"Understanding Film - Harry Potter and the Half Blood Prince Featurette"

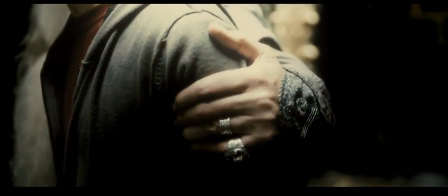In David Yates's film Harry Potter and the Half-Blood Prince, Daniel Radcliffe plays an adolescent wizard in a magical world where the prospect of danger is always imminent.
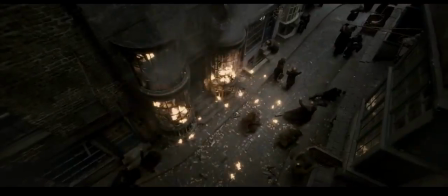This normal teenage wizard is thrown into an extreme situation when he finds out that he is the chosen one and that the fate of the wizarding world lies in his hands.
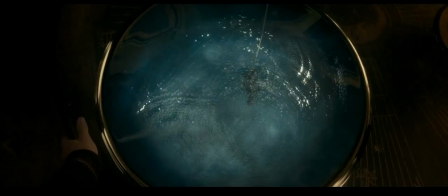This film is centered around Harry attempting to get crucial and sensitive information regarding the Dark Lord Voldemort out of Professor Slughorn.
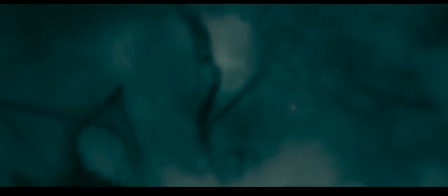Throughout the film, it's clear that the issues Harry is facing are much heavier than the issues of a normal teenage wizard.
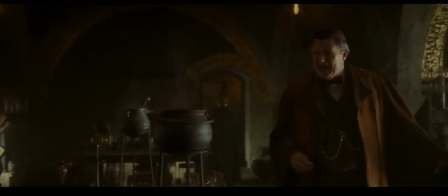As a film that takes place in a very specific world of magic, everything used in the story, production, and mise-en-scène is unique to the wizarding world of Harry Potter.
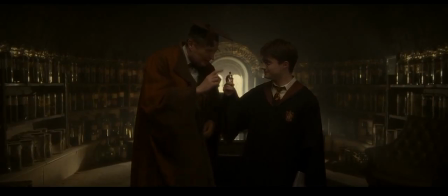As an actor, Daniel Radcliffe is challenged with the task of creating a physical response to the liquid luck potion, as well as expressing the high stakes of his constantly fatal position.
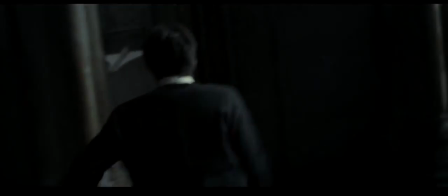Daniel Radcliffe uses changes in physicality to convey the immediacy of his task and to create a very noticeable and specific physical reaction to drinking the liquid luck,
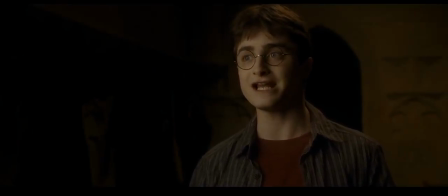something unique to the wizarding world itself and new to us Muggle viewers.
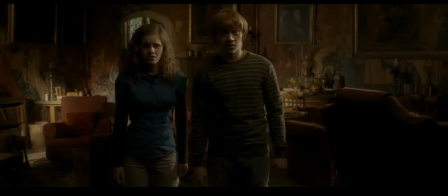In the scene where Harry decides to use liquid luck to assist him in getting information from Professor Slughorn,
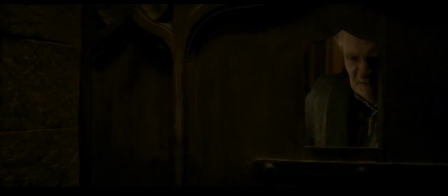Harry Potter has already had multiple failed attempts at getting this information from the professor.
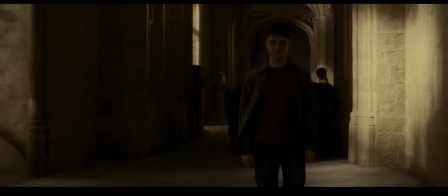Harry enters the scene in a trance from the scene before, where he has had a very normal teenage moment when Ginny kisses him. Daniel Radcliffe shows this through his physicality as we see him walk slowly down a long hallway.
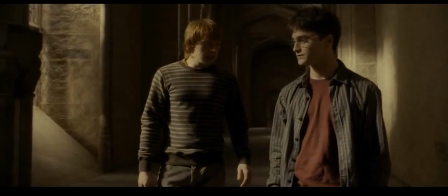He looks down and out, clearly in his own little world, stunned and focused on the kiss.
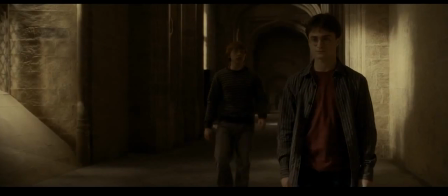Yates also uses mise-en-scène to show this by placing a group of other students in the beginning of the shot.
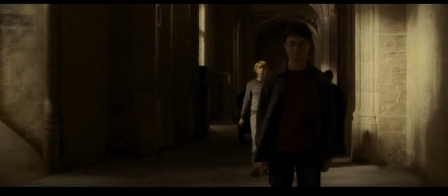We see a group of students walk past Harry, and he doesn't even notice them.
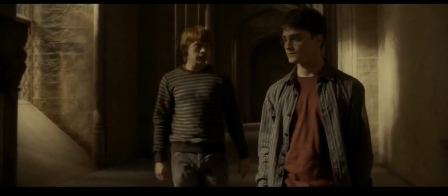Even his best friend Ron is running after him behind him, and he isn't even in tune to the presence of his best friend.
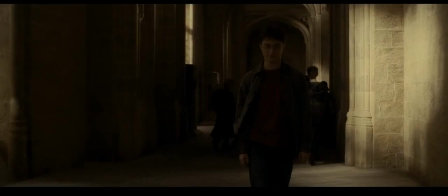The use of a long tracing shot following Harry Potter as he walks allows us to see this environment around him and how out of tune he is to his surroundings.
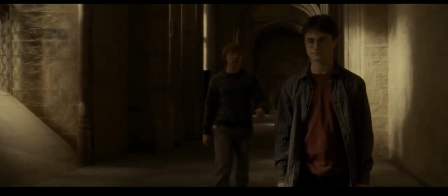When Ron approaches him, Daniel Radcliffe does a double take, which shows that his friend is interrupting his thoughts.
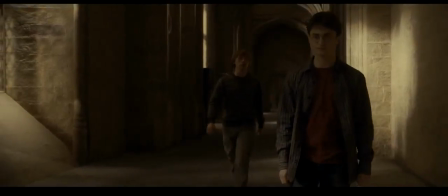But even with this interruption, Daniel Radcliffe still turns away from his friend, still occupied by his thoughts and his kiss with Ginny.
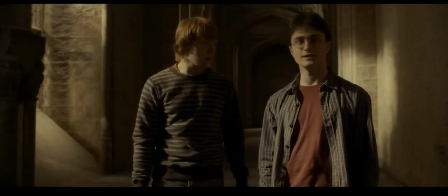However, when he sees Professor Slughorn, Daniel Radcliffe looks up completely like a deer in headlights,
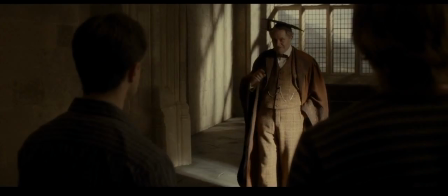and all of a sudden, his attention is completely shifted to Slughorn and the task at hand.
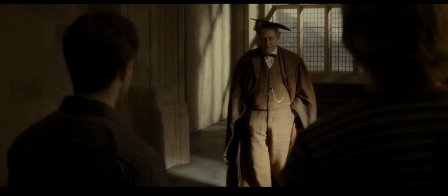Harry and Slughorn both take a beat to stare at each other for a second. This pause captures the tension of the situation,
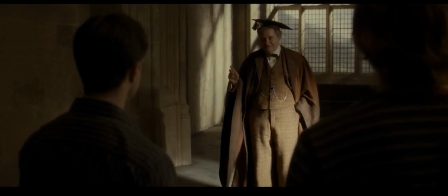and by showing Harry Potter's in his own little world and then seeing that Slughorn is completely able to refocus his attention,
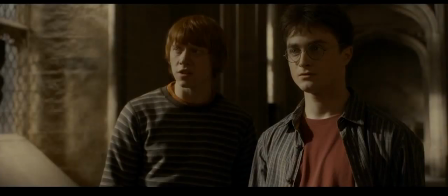it really drives home on the film's theme of a normal boy facing fatal problems.
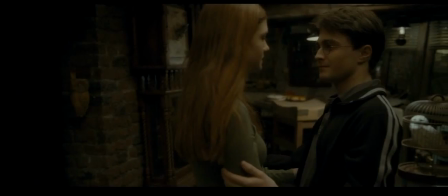While girls should be the height of his problems and the center of his focus, getting information that could potentially destroy the Dark Lord Voldemort is what's forced into the forefront of his mind.
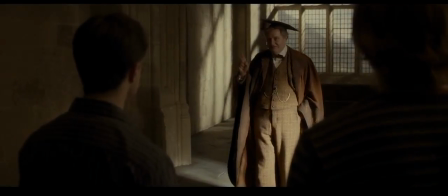Even after Slughorn leaves, Daniel Radcliffe stares in his direction, showing that his focus is completely on finding a way to get the information out of him.
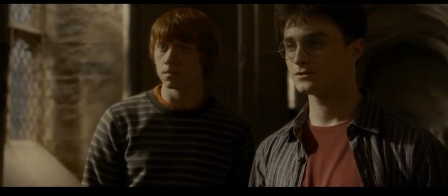In this moment, we see his face go from this tense stare to him being excited about a realization of what he needs to do to get this information.
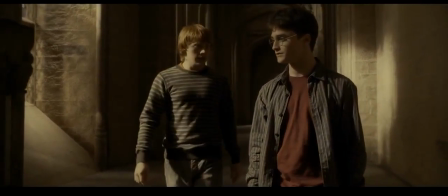Did you and Ginny do it then? What? No, I had the book.
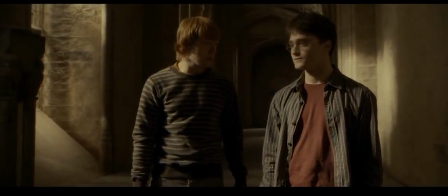Oh, yeah.
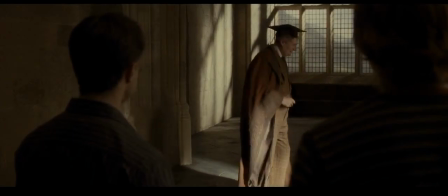Yes. Still no luck with Slughorn then, I take it?
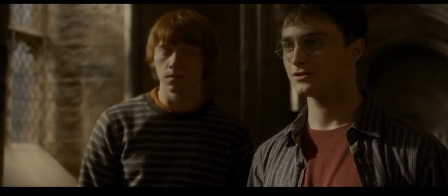Luck. That's it. All I need's a bit of luck.
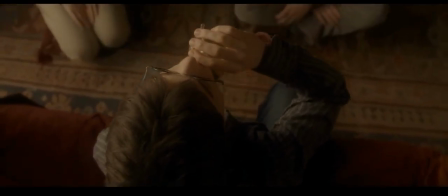The next scene is where Harry Potter puts his plans into effect and drinks the liquid luck.
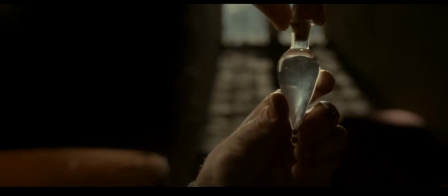The scene opens on a close-up of the liquid luck itself. By using a close-up, it establishes this rare potion as the center of the scene. In this shot, Daniel Radcliffe holds the potion carefully in an upright position.
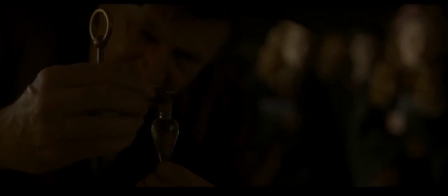This gives the potion a sense of importance. The bottle itself has a very unique shape.
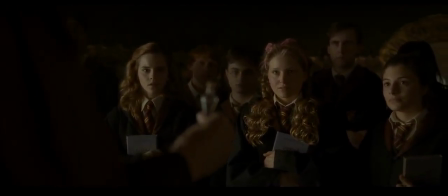A normal potion bottle, or any bottle in general, would have a flat bottom so it could be placed on a table or left out on a shelf.
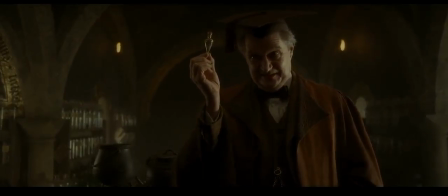But this bottle, however, points in at the bottom, so it can't stand upright on a table.
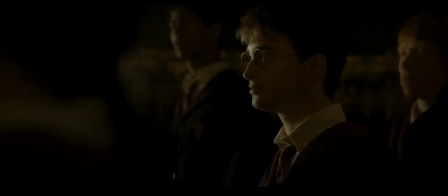This shows that it isn't like any common potion.
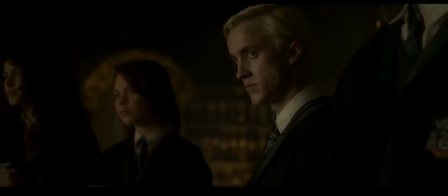The liquid luck isn't something you just leave out on a shelf, it's something you keep in a safe location or in your pocket, which is where Harry keeps it.
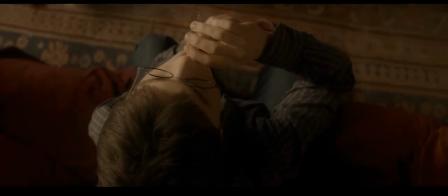When Harry drinks the potion, he chugs it without hesitation. The way he drinks it shows that he's confident in his plan and in the use of the potion.
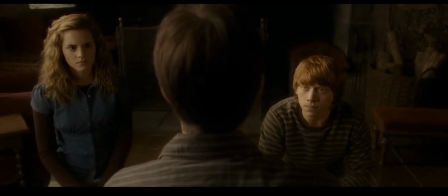This is also portrayed by the physicality of how he's sitting.
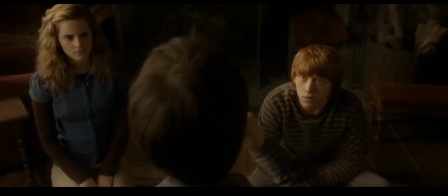He sits upright and on the couch, and this is contrasted by his friends Ron and Hermione, who are sitting with their backs hunched over and looking up at him on the floor.
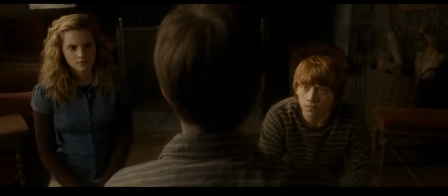They look at him with stern looks of anticipation, clearly less confident about the plan than Harry is.
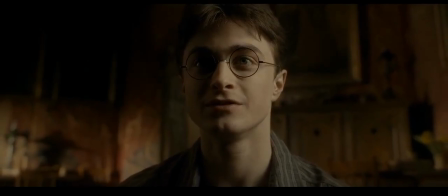After drinking the liquid luck, there is a huge change in performance from Daniel Radcliffe, which conveys that the liquid luck has kicked in and is working.
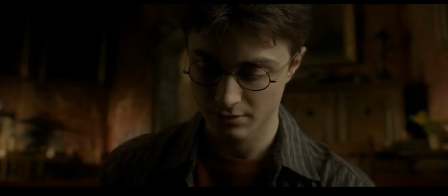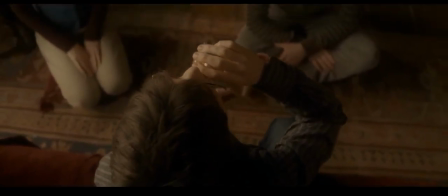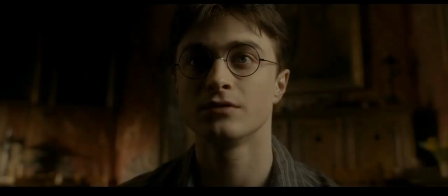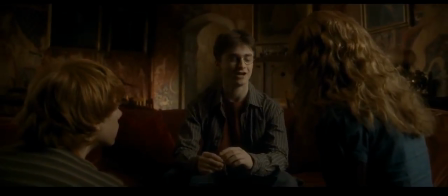Well, how do you feel? Excellent. Really excellent.
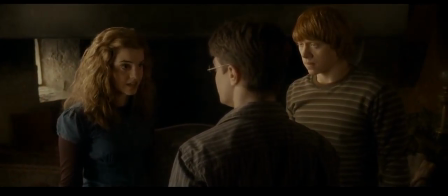Remember, Slughorn usually eats early, takes a walk, and then returns to his office.
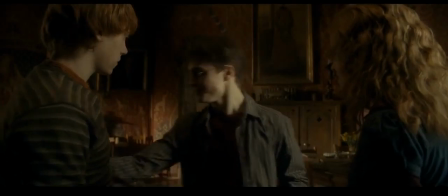Right. I'm going down to Hagrid's. What? No, Harry, you've got to go and speak to Slughorn.
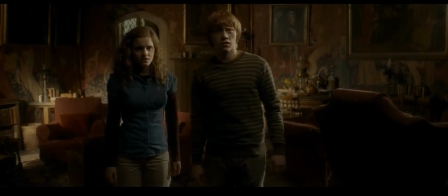We have a plan. I know, but I've got a really good feeling about Hagrid's.
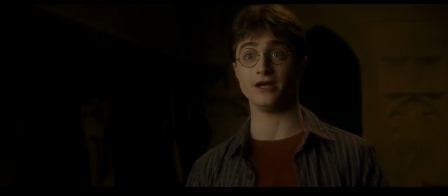I feel it's the place to be tonight. Do you know what I mean? No.
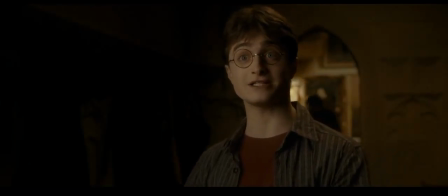Well, trust me, I know what I'm doing. Or Felix does. Hi!
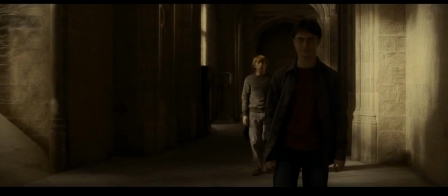In the scene before this, before he drinks the liquid luck, Radcliffe walks slowly and looks towards the ground.
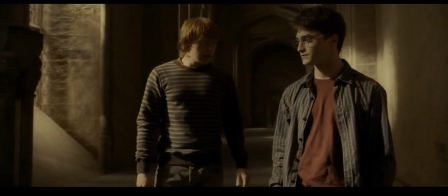Interestingly enough, this is the character's behavior even after a happy pick-me-up moment.
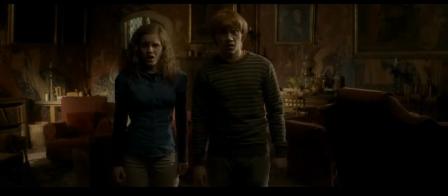However, after he drinks the liquid luck, Daniel Radcliffe adapts a confident, upbeat personality that is much different than how he usually portrays the character. In fact, normal, everyday Harry Potter doesn't usually walk with an extreme amount of confidence,
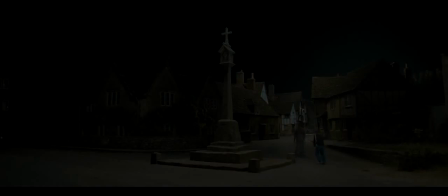which really makes perfect sense given the context of the themes of the story. The film is trying to show how life or death the imminent danger of Voldemort's return is.
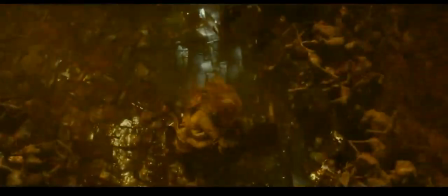In fact, to put it in a real-world perspective, analysts and scholars often compare the figure Voldemort to historical figures like Hitler.
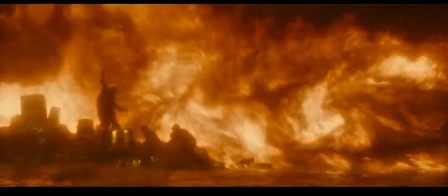In which case, Daniel Radcliffe's physical choice to walk slowly, look down,
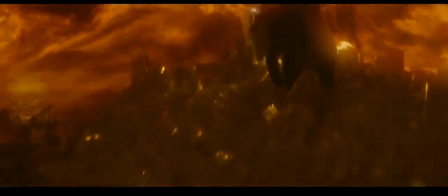and appear to always have a heavy weight on his back is completely justified in the context of what the film is trying to say about young people being forced to face danger in general.
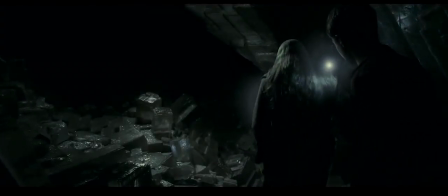If Harry Potter has a heavy, nervous walk when facing these problems,
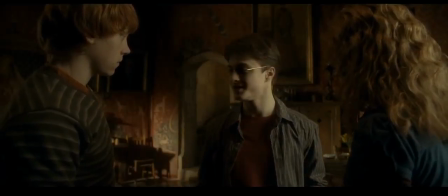it makes sense that he would all of a sudden adopt an out-of-character physicality in order to achieve what he has failed at many times before,
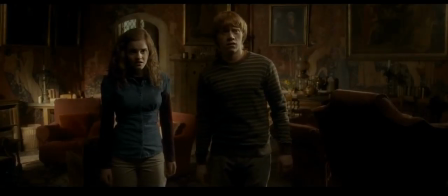without the help of the liquid luck. Let's take a look at one of the scenes where he tries to talk to Slughorn without the help of the liquid luck.
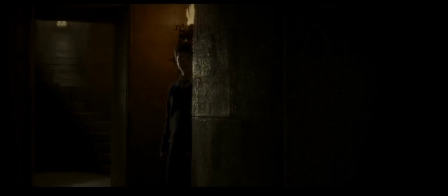I highly recommend you reacquaint yourself with the chapter on antidotes. I'll tell you more about bazaars in our next class.
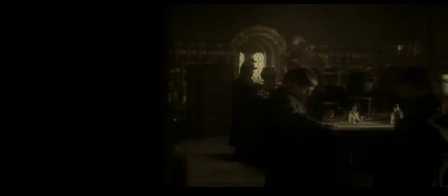Right, off you go. Elise, don't forget your rat tail.
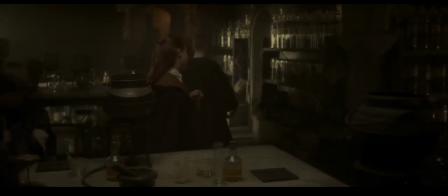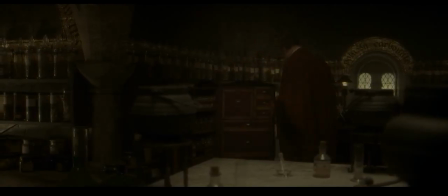Aha! It isn't the Prince of Potions himself. What do I owe this pleasure?
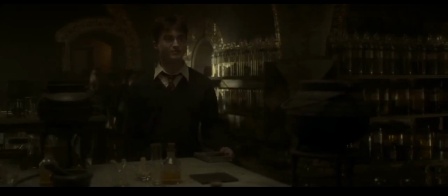Well, sir, I wondered if I might ask you something. Ask away, dear boy, ask away. Well, you see, the other day I was in the library, in the restricted section, and I came across something rather odd about a very rare piece of magic.
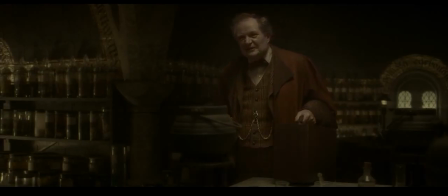Yes? What was this rare piece of magic? Well, I don't know. I can't remember the name exactly.
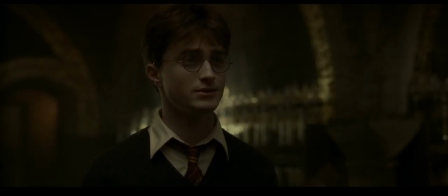But it just got me wondering, are there some kinds of magic you're not allowed to teach us? I'm Potions Master, Harry.
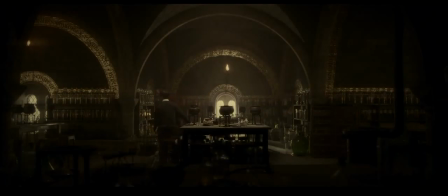I think your question's better be posed to Professor Snape. Yes. He and I don't exactly see eye to eye, sir.
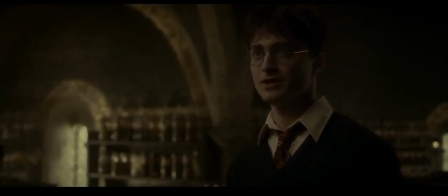What I mean to say is, well, he's not like you. You might misunderstand. Yes. There can be no light without the dark.